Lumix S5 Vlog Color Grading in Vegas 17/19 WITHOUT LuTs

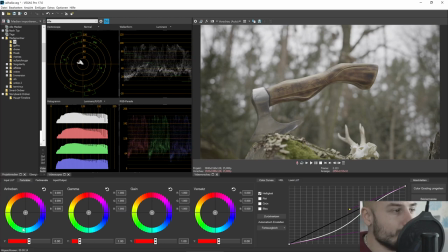(4:09)
I then tend to darken the image a little bit,
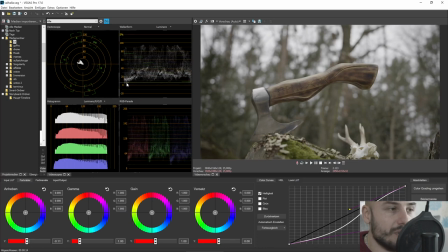(4:12)
but try not to crush the blacks, that we have also information in the black areas.
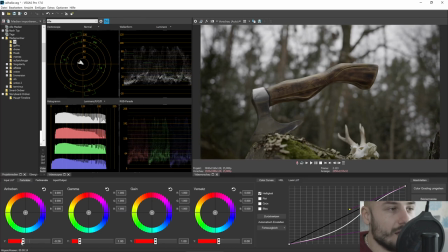(4:18)
When I overdo it, I lose some information here. It's okay to have some completely black black spots in your image, maybe here. But for this video, we will not overuse it and
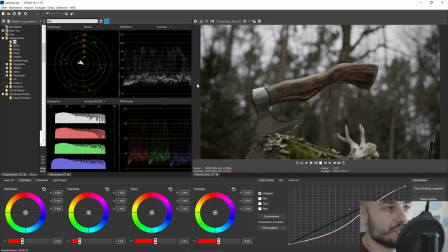(4:38)
try to keep this picture as best as possible.
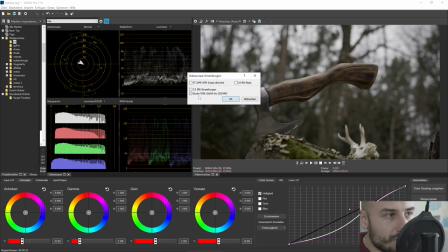(4:41)
So I set it to Studio RGB 16:64. That's the luminance values, and you can also set this in your camera. that this program basically reads the output of your camera. That's the luminance values of your camera.
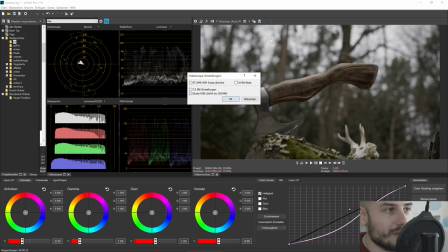(5:00)
When you set this to 1000, your brightest pictures get interpreted at maximum brightness, and the darkest part, maybe when you have something in your waveform completely black, it then portrays it down here.
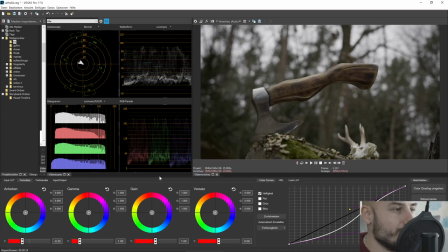(5:17)
I set it mostly to studio RGB. So after I have here a little bit of contrast, I work my way to the saturation, because we need a little bit more saturation. Not too much saturation. Actually, it looks pretty good when we have this much saturation.
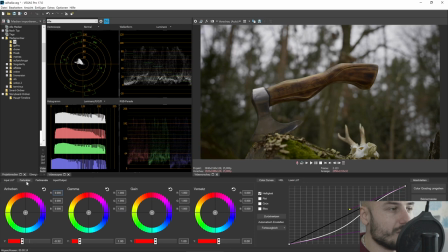(5:36)
And then I go my way to the gamma curve. I like this tool not so much when I just click it and drag it. That works pretty fast. Hold control and then pull it a little bit that you can control it more easier.
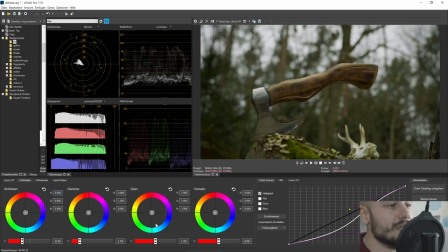(5:53)
And I tend to like it when it's a little bit more green, the typical film look. And the gain, I show here what this does. That only moves the highlights for sure. Yeah, sure. Let's make it a little bit blue,
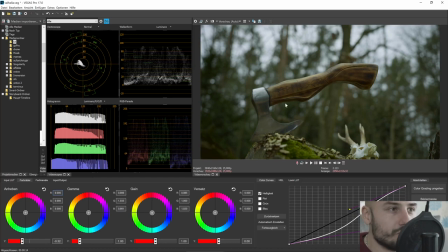(6:09)
that we have a colder image, and it looks cool, and it looks actually pretty good in my opinion. The shadows, I tend to use also a little bit green in the shadows, or a slightly bit of orange, just a little bit.
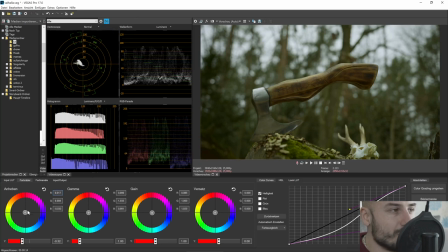(6:29)
You see here in the vectorscope that moves not so much, that moves only a little bit.
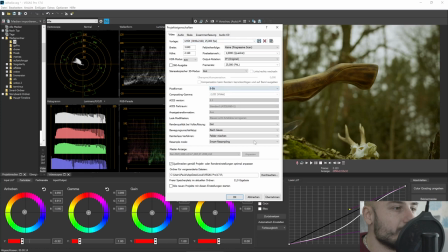(6:37)
If I set this to, let's set it to 8-bit, because we're working with 8-bit footage here.
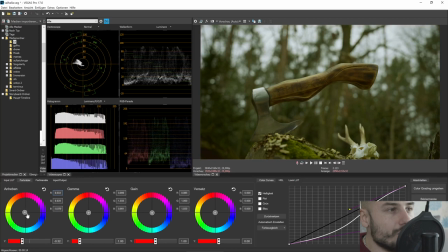(6:44)
And yes, I move this only a little bit to achieve a nice look. And we can also control the output, the HSL, color curves, and the look LUT.
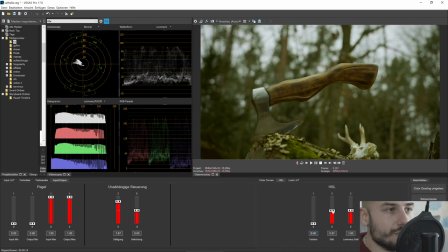(6:57)
I don't use the look LUT here. The HSL slider, you can almost make this oversaturation. That's pretty much saturated. I don't like it so much, but a little bit more as we had it.
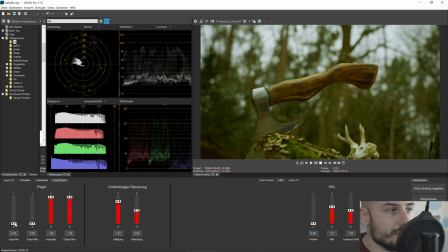(7:12)
The input minimum, these guys here, transform your image that you can cut the blacks. It works also good for contrast, but don't crush the blacks so much, because that will look a little bit stupid.
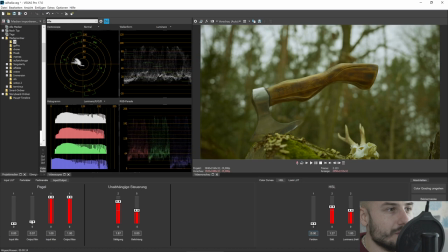(7:27)
You can also rise the blacks a little bit. Oh, and look here, we have now saved the blacks here. That's pretty nice. Then we can go to color curves maybe and make the contrast a little bit more, because what this does,
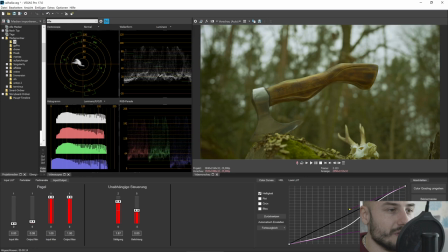(7:42)
when I pull this over here, it moves the contrast center around the image. Look how this guy gets transformed. When I only move the dip of the curve up and down, that moves a little bit the contrast.
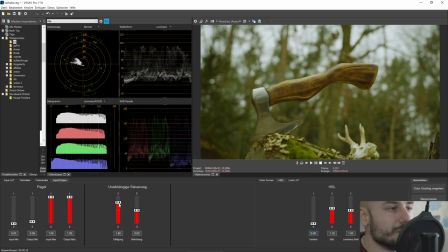(7:59)
Let's bring back the color a little bit, because we have no cartoon image here.